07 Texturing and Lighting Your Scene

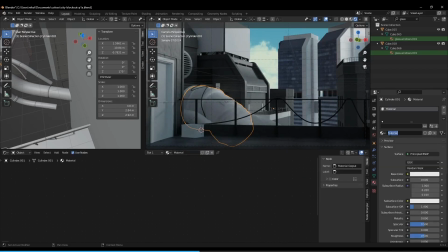16:35 Let's do a new material. Let's name it pipe main in case we want to do multiple colors. For this one, I kind of want it to be a like coppery sort of color. So I'm going to go really dark, but like a very subtle copper color. So I'm just going to slide this.
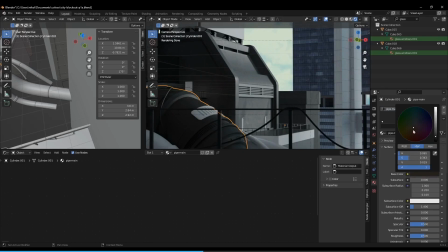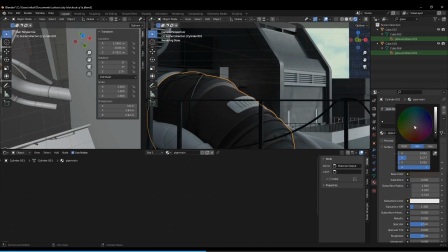17:07 So it's like very slightly got like a red tint to it. Okay, and let's boost the metallic.
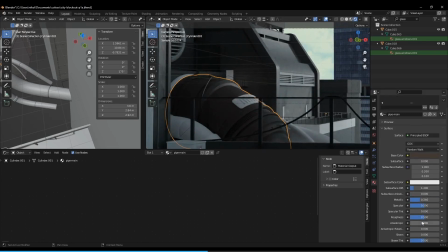17:19 Roughness. Does look quite cool matte. I do want some variation though in the texture, so I'm gonna make it, I'll split the difference.
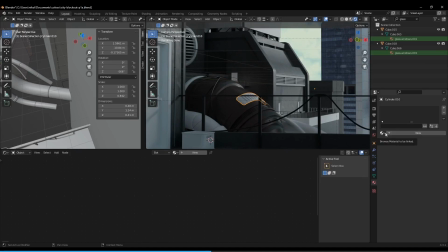17:32 And then this, let's make it a slightly different color. So let's just make a copy of metallic, or sorry, pipe main. So pipe main, duplicate it. I'll name this.
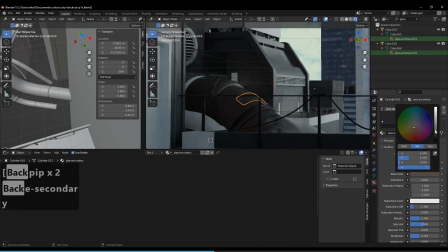17:49 And then I'm just gonna make the color slightly lighter. So we have some variation. And we can apply it to that panel too. So I'm just gonna go tab.
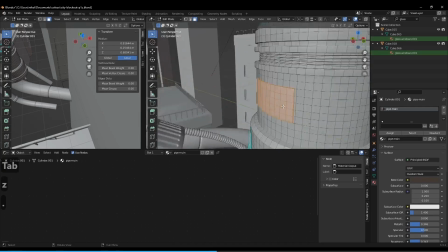18:03 The panel's already selected. That's great. If it's not for you, just select the panel first.
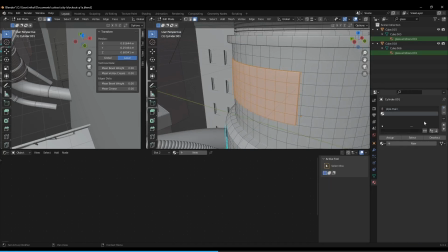18:08 And then I'm going to go to new material slot. Assign should turn white if I were in render view. And then select pipe secondary. Go back to render view.
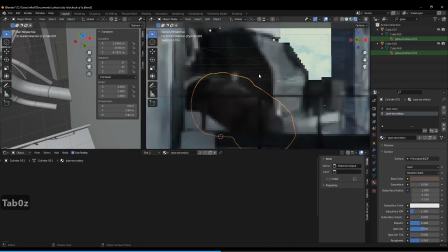18:22 How are we looking? Cool. So it's just like a little bit different.
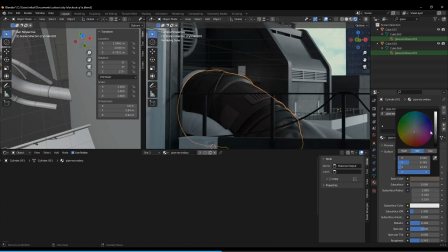18:26 That's a bit too much though, actually. I'm gonna make it very subtle.
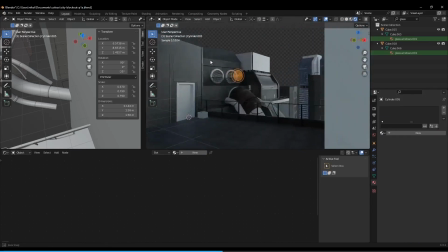18:31 There we go. And then for these vents, I think they can be the same color as the pipes.
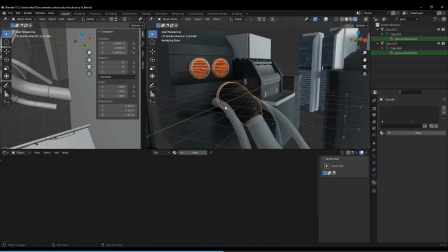18:37 And the rest of the pipes, let's just select everything. That thin, like rubbery one, I'm gonna make probably black, just so it has like variation.
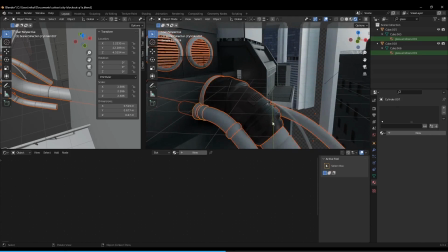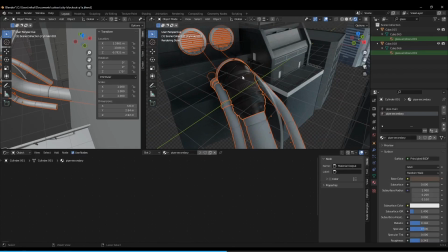18:53 And now I'm gonna select the pipe and take its material. So Control L, link materials.
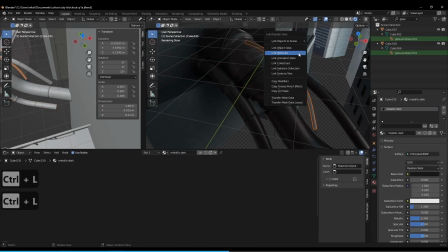19:03 And this one, let's do dark metallic, or metallic dark, whatever I called it.
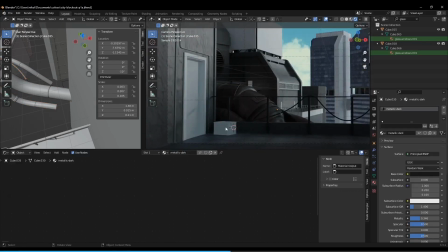19:11 Sweet. We can do this crate. I'll do a new material for that. The default material is already quite plasticky, so we can probably just get away with changing the base color. I'm gonna do like a deep red. So it's like got some variation, but it's not too loud.
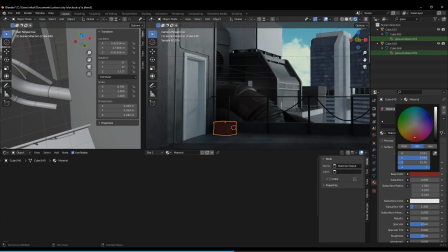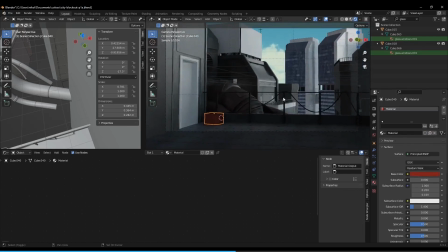19:36 We have to do the door. Oh, actually here, I want to add some variation to these buildings.
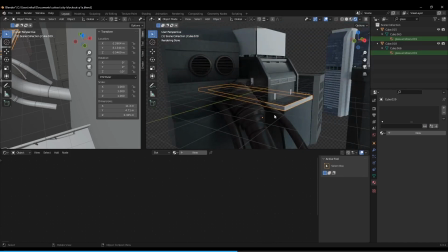19:44 So I'm going to grab this band here, and I'm going to switch it to just a black material. So I'm just going to go new, base color, bump it a little bit. I try to avoid 100% black when I can.
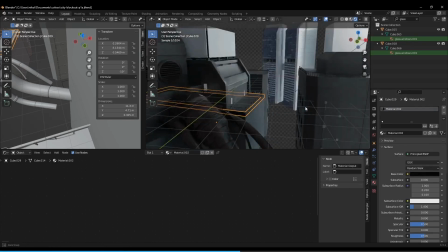20:00 And then let's do these buildings too. Let's just name it flat black, or black flat.
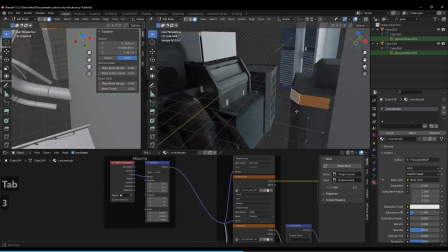20:14 And then I'm going to select this building. I'm going to select this band at the top with face select, holding Alt, clicking these loops.
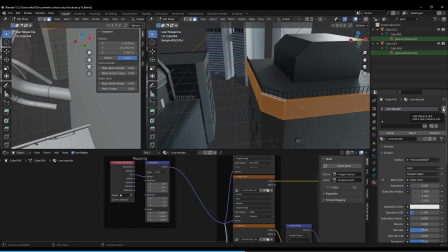20:23 And then I'm going to hit new material slot, assign.
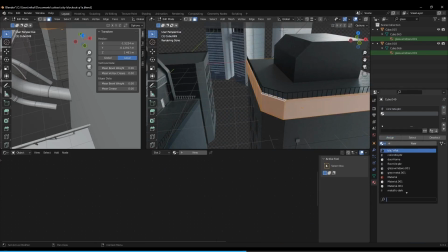20:31 And then I'm going to select, where was it? Black flat. There we go.
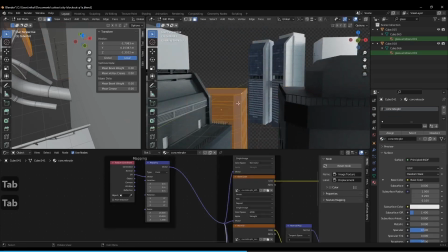20:35 And same for this one.
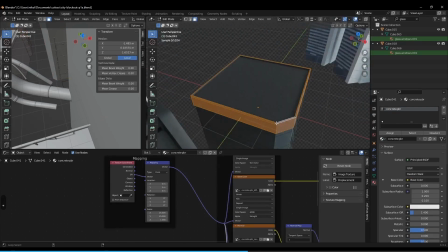20:40 There we go.